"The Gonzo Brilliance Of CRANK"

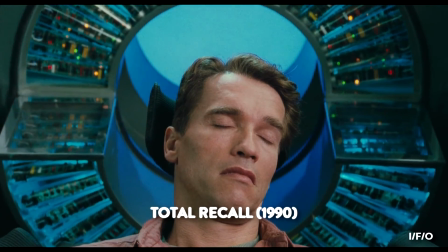0:05 These days, escapism can seem like a tough proposition. The earth is dying, people are divided on all fronts.
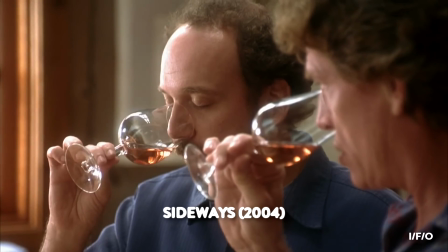0:14 Sometimes, we just need to kick off our collective shoes, cozy up with a nice bottle of wine, and ask ourselves, who would win in a fight?
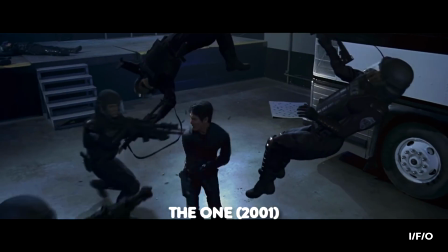0:22 Jet Li? Or evil parallel universe Jet Li? My money's on Jet Li.
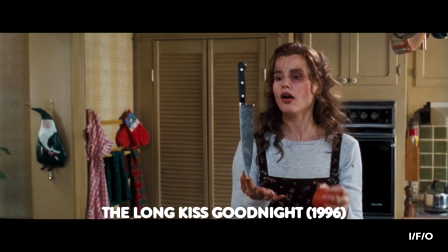0:28 Dumb fun is just that. It's fun. Intellectual discourse takes a backseat to the thrills and spills of reckless abandon.
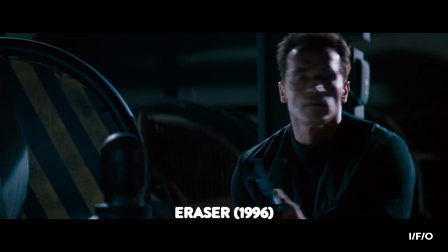0:35 There's something mindfully therapeutic about the switched-off awe of burly dudes with X-ray guns.
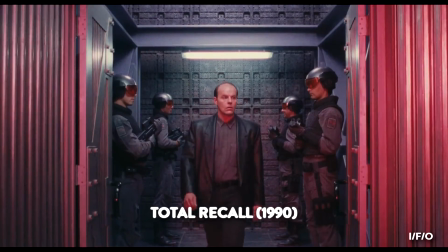0:42 On the flipside, Paul Verhoeven spent the better part of a decade selling high-minded satire as popcorn schlock.
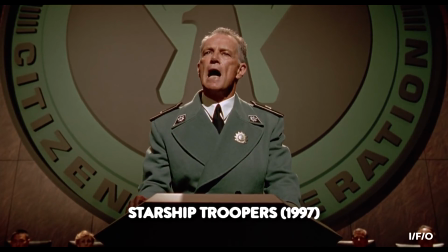0:48 A Trojan horse smuggling socio-political indictments in between robotic cops and Starship Troopers.
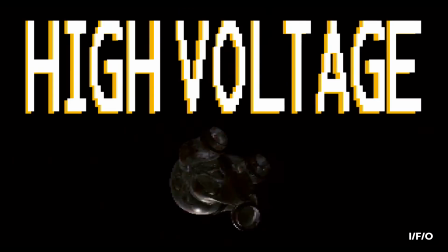0:55 Surely the double-barrelled blast of crank and crank-high voltage are just more guilty slices of hot nonsense.
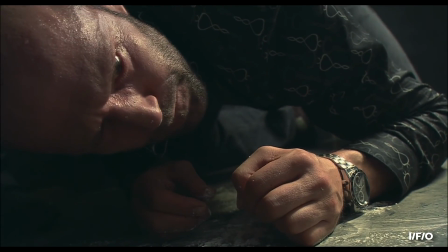1:03 Don't let Jason Statham hoovering cocaine off a men's room floor fool you.
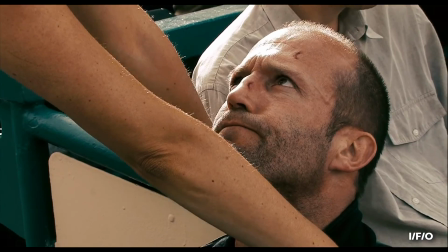1:07 Colourful commentary, intertextual mashup and existential allegory are all dished out, even if they're wrapped in scorched meat and trash.
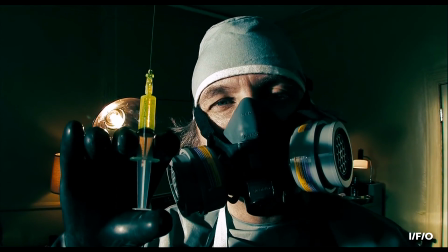1:18 Some of the content of these films is the worst kind of faux-edgy, hateful rhetoric.
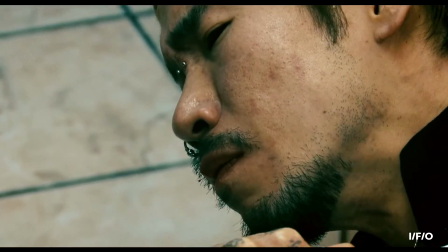1:24 Whether it's trying to troll, shock, or make an ironic statement, there's no defending its repugnant politics.
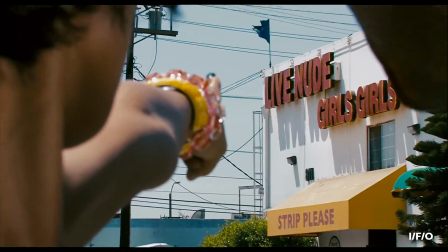1:31 It was bad then, disgusting in hindsight, and adds nothing but an exclusionary stench.
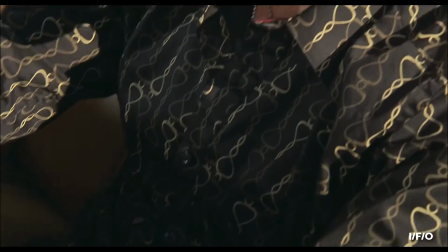1:37 What I'm trying to say is this. There's more pumping through the veins of Crank in its sequel than misplaced bile.
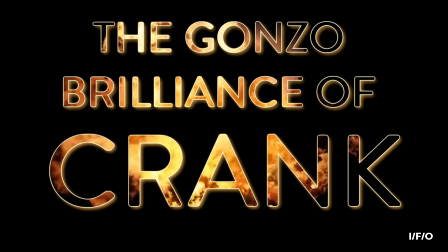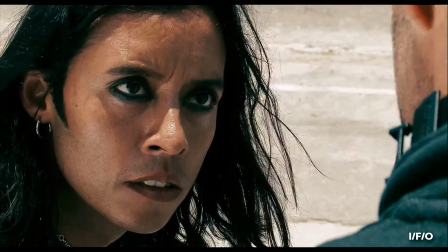1:52 These films aren't so much paced and structured as they are an ecstasy-fueled race,
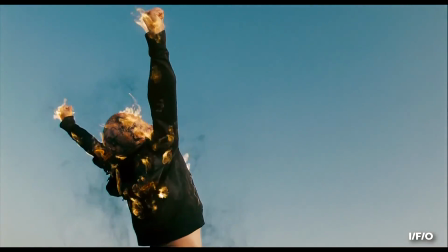1:57 only the finish line is on fire and everyone's falling out of a helicopter.
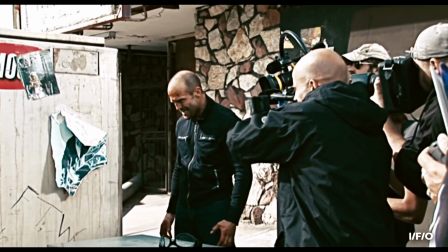2:01 Each kinetic crunch and high-wired Hail Mary is captured with handheld digital cameras rather than traditional film stock.
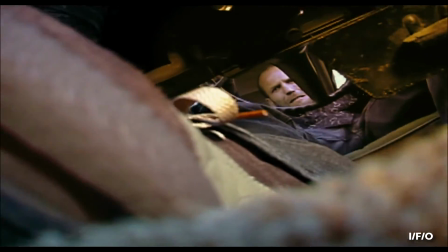2:08 Beyond the format allowing for greater flexibility when it came to shooting and editing, it's essential to the very look of Crank.
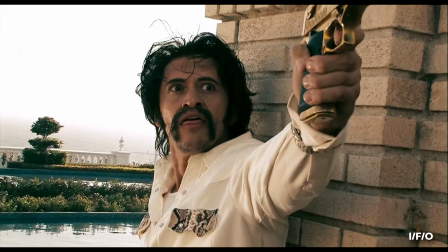2:14 The sun-bleached image of mid-2000s digital photography not only accentuates the scorched earth antics of our protagonist,
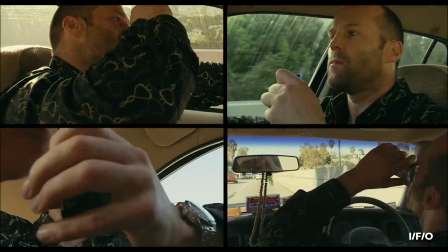2:22 but it also crafts a stylistic identity from what could have been considered an aesthetic limitation.
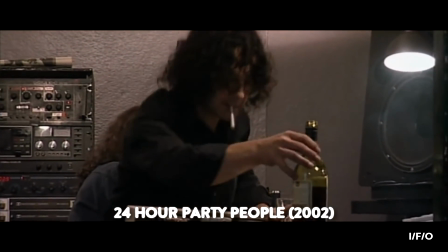2:27 If you look at its digital contemporaries of the era, namely 28 Days Later and Collateral,
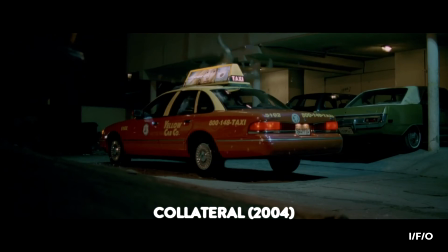2:33 the reason they hold up to scrutiny isn't the fidelity of the image.
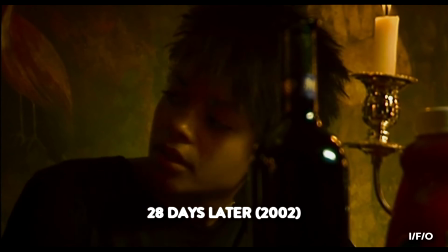2:37 If you're looking for celluloid warmth or that Super 8 feeling, prepare to offend your cinematic sensibilities.
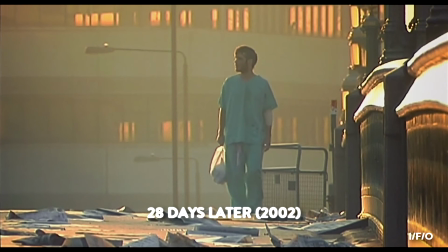2:44 28 days later,
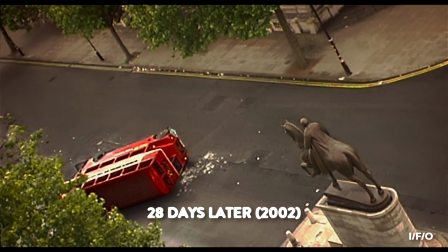2:45 with its surveillance state-slash-straight-from-the-five-o'clock-news tangibility lent a dose of kitchen-sync realism to apocalyptic Britain.
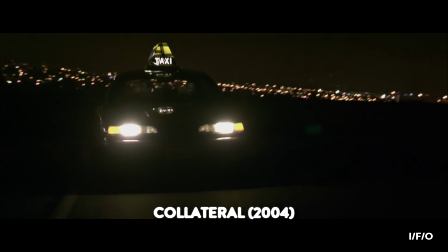2:54 Collateral went on to use the format's brilliant interpretation of ambient lighting to render the streets with a humming glow of caffeinated commutes.
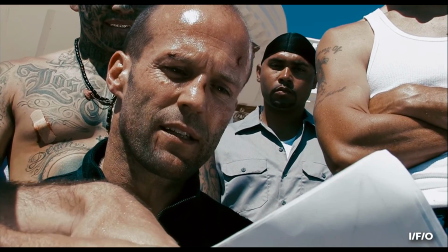3:02 If you've ever taken Film School 101, you'll have heard, the medium is the message.
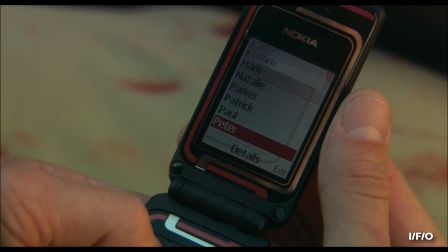3:08 In short, But it means that the very nature by which you're conveying information informs what you're trying to say.
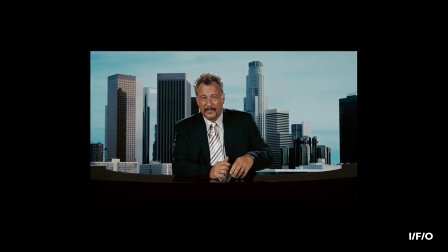3:15 Through this symbiosis, Crank is as much a film about our digital world as it is a product of it.
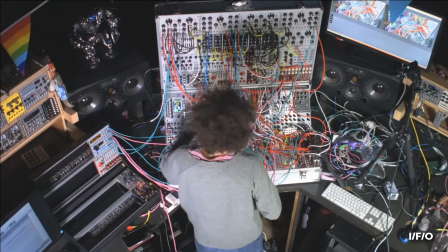3:20 Quick turnaround, unrestrained creative freedom,
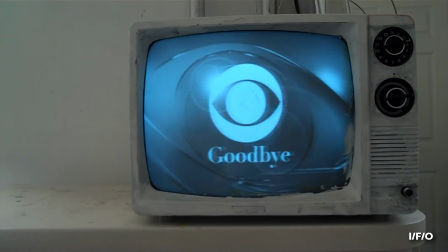3:23 and intertextual referencing have grown across all media as we've bailed out on the analogue age and embraced electronic means of consumption and creation.
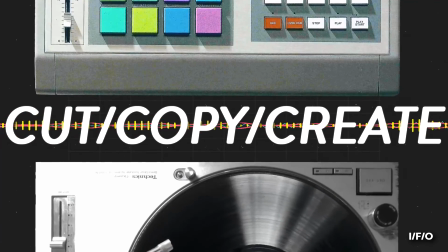3:32 Sampling in 80s hip-hop birthed the cut-copy-create-electronic boom of the 90s and turned sonic collages into cohesive creations.
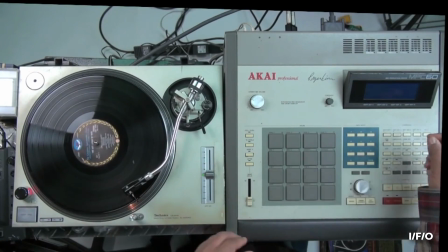3:40 Whereas DJ Shadow and Aphex Twin had their MPC-60s and dat tapes,
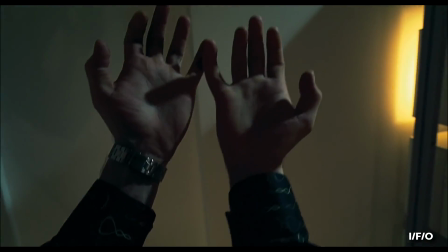3:45 directors Neveldine and Taylor stocked up on store-bought cameras and pop culture crucifixions, ready to warp both past the point of recognition.
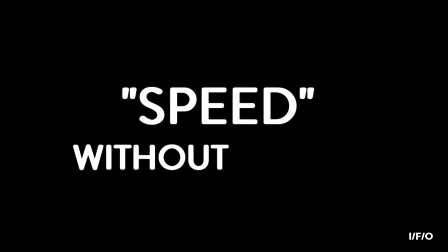3:52 I can't take credit for whoever dubbed these films Speed Without the Bus, but that's the high concept in a nutshell.